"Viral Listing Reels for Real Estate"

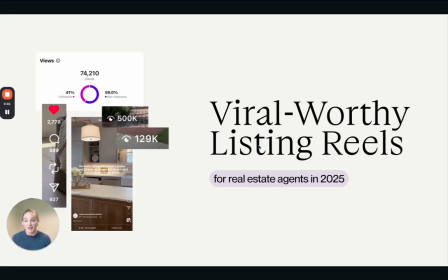let's talk about creating viral worthy listing reels.
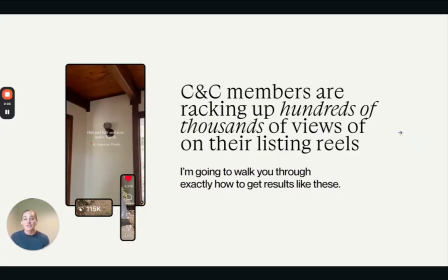So our members are racking up hundreds of thousands of views on their listing reels, and today I'm going to walk you through exactly how to get results like these, because they're not on accident and it's actually so simple.
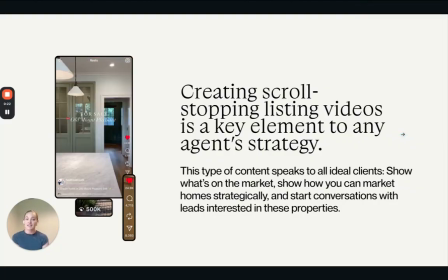Creating scroll stopping listing videos is a key element to your strategy as a real estate agent.
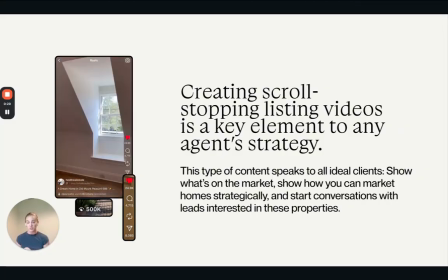This type of content truly speaks to all ideal clients, whether you're targeting upsizers, downsizers, relocation clients. This type of content is really gold for real estate agents. It shows people what's on the market, it shows how you can market homes strategically,
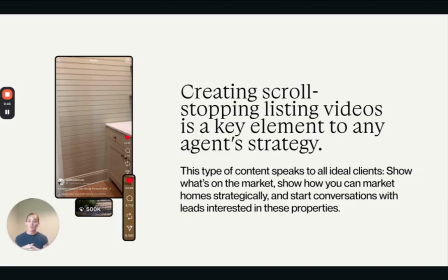and it helps you to start conversations with leads who are interested in these properties. So as you can see, this is one of our members. They got such great results on this simple reel showcasing this beautiful home in their area.
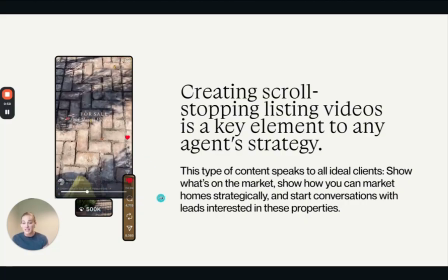500,000 views. They have 4,700 comments, 8,000 shares.
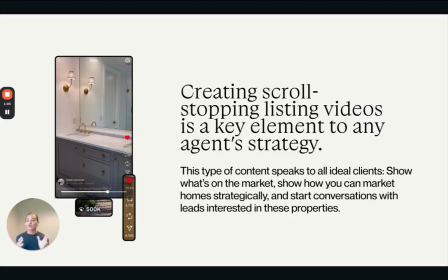This is a great strategy to reach more locals, and it's truly something that all ideal clients are interested in. So if you're focusing on upsizers, if those are your ideal clients, then focus on featuring homes that potential upsizers in your area would be looking at.
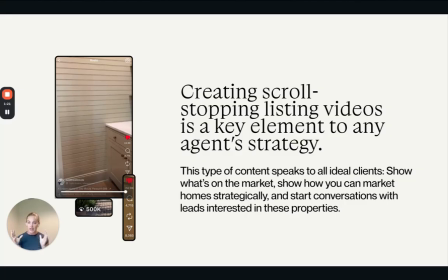Same thing for downsizers, thinking about what type of properties your ideal client is interested in, previewing these listings, asking the agent if you can show it on your social media, and then giving them credit in the caption. This is a key element to your strategy.
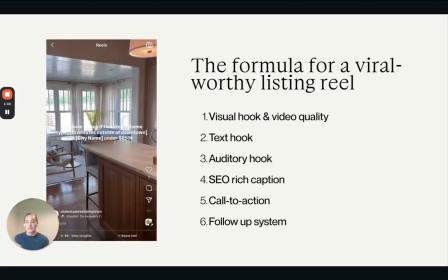So the formula for a viral worthy listing reel is number 1, the visual hook and video quality.
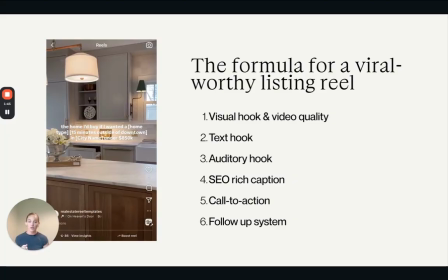Number 2, the text hook. Number 3, the auditory hook. Number 4, having an SEO rich caption. Number 5, having a call to action. And number 6, having a follow-up system to continue to follow up with these leads.
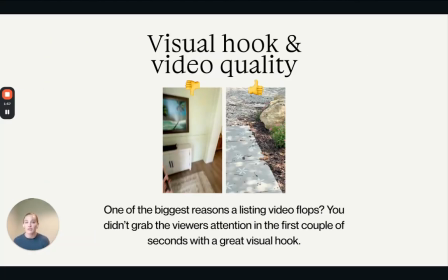So first, let's talk about the visual hook and video quality.
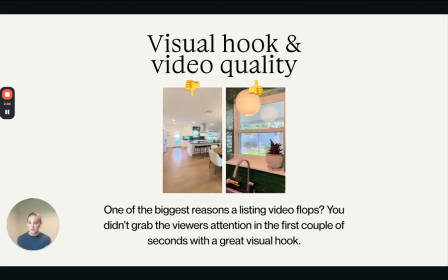So one of the biggest reasons that a listing video flops is because you're losing attention in those first couple of seconds,
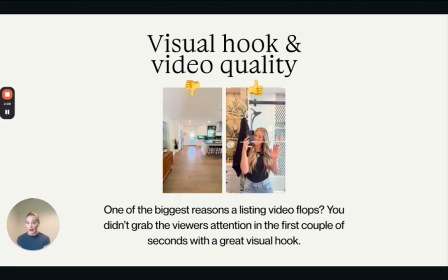which is so important on Instagram to grab attention and stop the viewer's scroll. So we're going to talk about how to create videos that are not scroll stopping like this video. It's very messy, it's not aesthetically pleasing, and you just kind of lose interest right away.
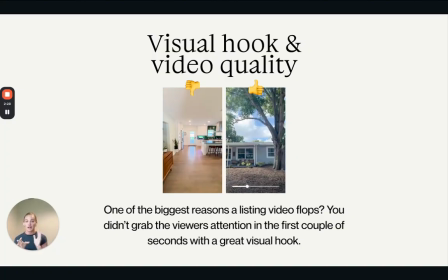But instead, focusing on the details of the home and creating a really engaging and beautiful listing video.
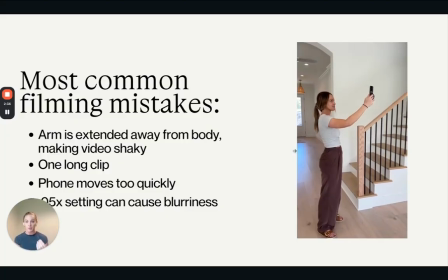So the most common filming mistakes that people make is having your arm extended away from your body, just sweeping around the home in long takes. So we're gonna fix this. And also having the settings in 0.05 can cause the video to look a little blurry.
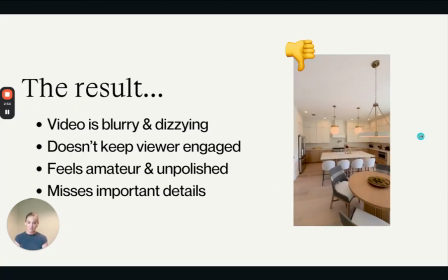So let's change that. This is the results of that.
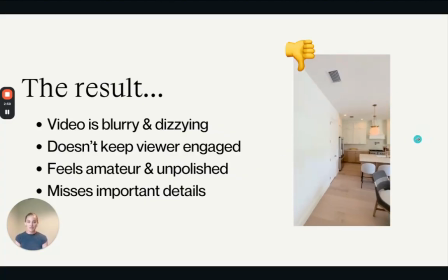The video is blurry, dizzying, it doesn't keep the viewer engaged, and it just doesn't look very polished.
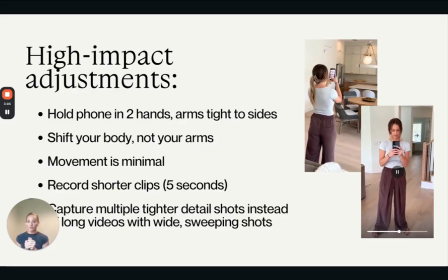So instead, what we're gonna do is hold the phone with 2 hands with your arms tight to your sides, and instead of moving your arms, shift your body. Keep the movement very minimal, very slow, and record shorter clips rather than those long sweeping clips,
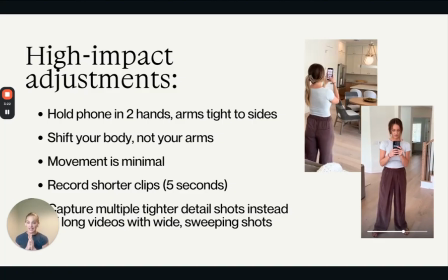and just focus on the tight detail shots around the home of the most beautiful little corners and areas rather than trying to show the entire room.
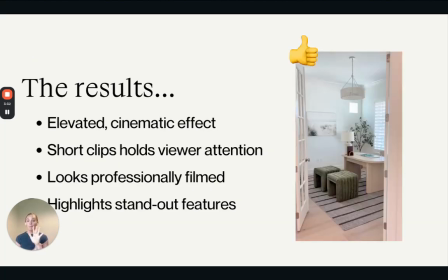The result, it looks much more elevated and cinematic. The short clips holds the viewer's attention better. It looks professionally filmed, and it highlights the standout features of the home.
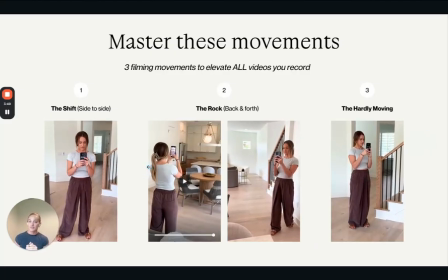We're gonna skip that one. So you can master these movements, the shift side to side, the rock back and forth, and the hardly moving. And if you're capturing something outside where there's some movement in the wind, or maybe inside if there's a candle lit, you don't even have to move.
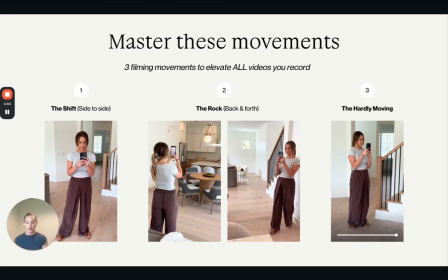You can let the movement in the video do the work, and those videos always turn out really great.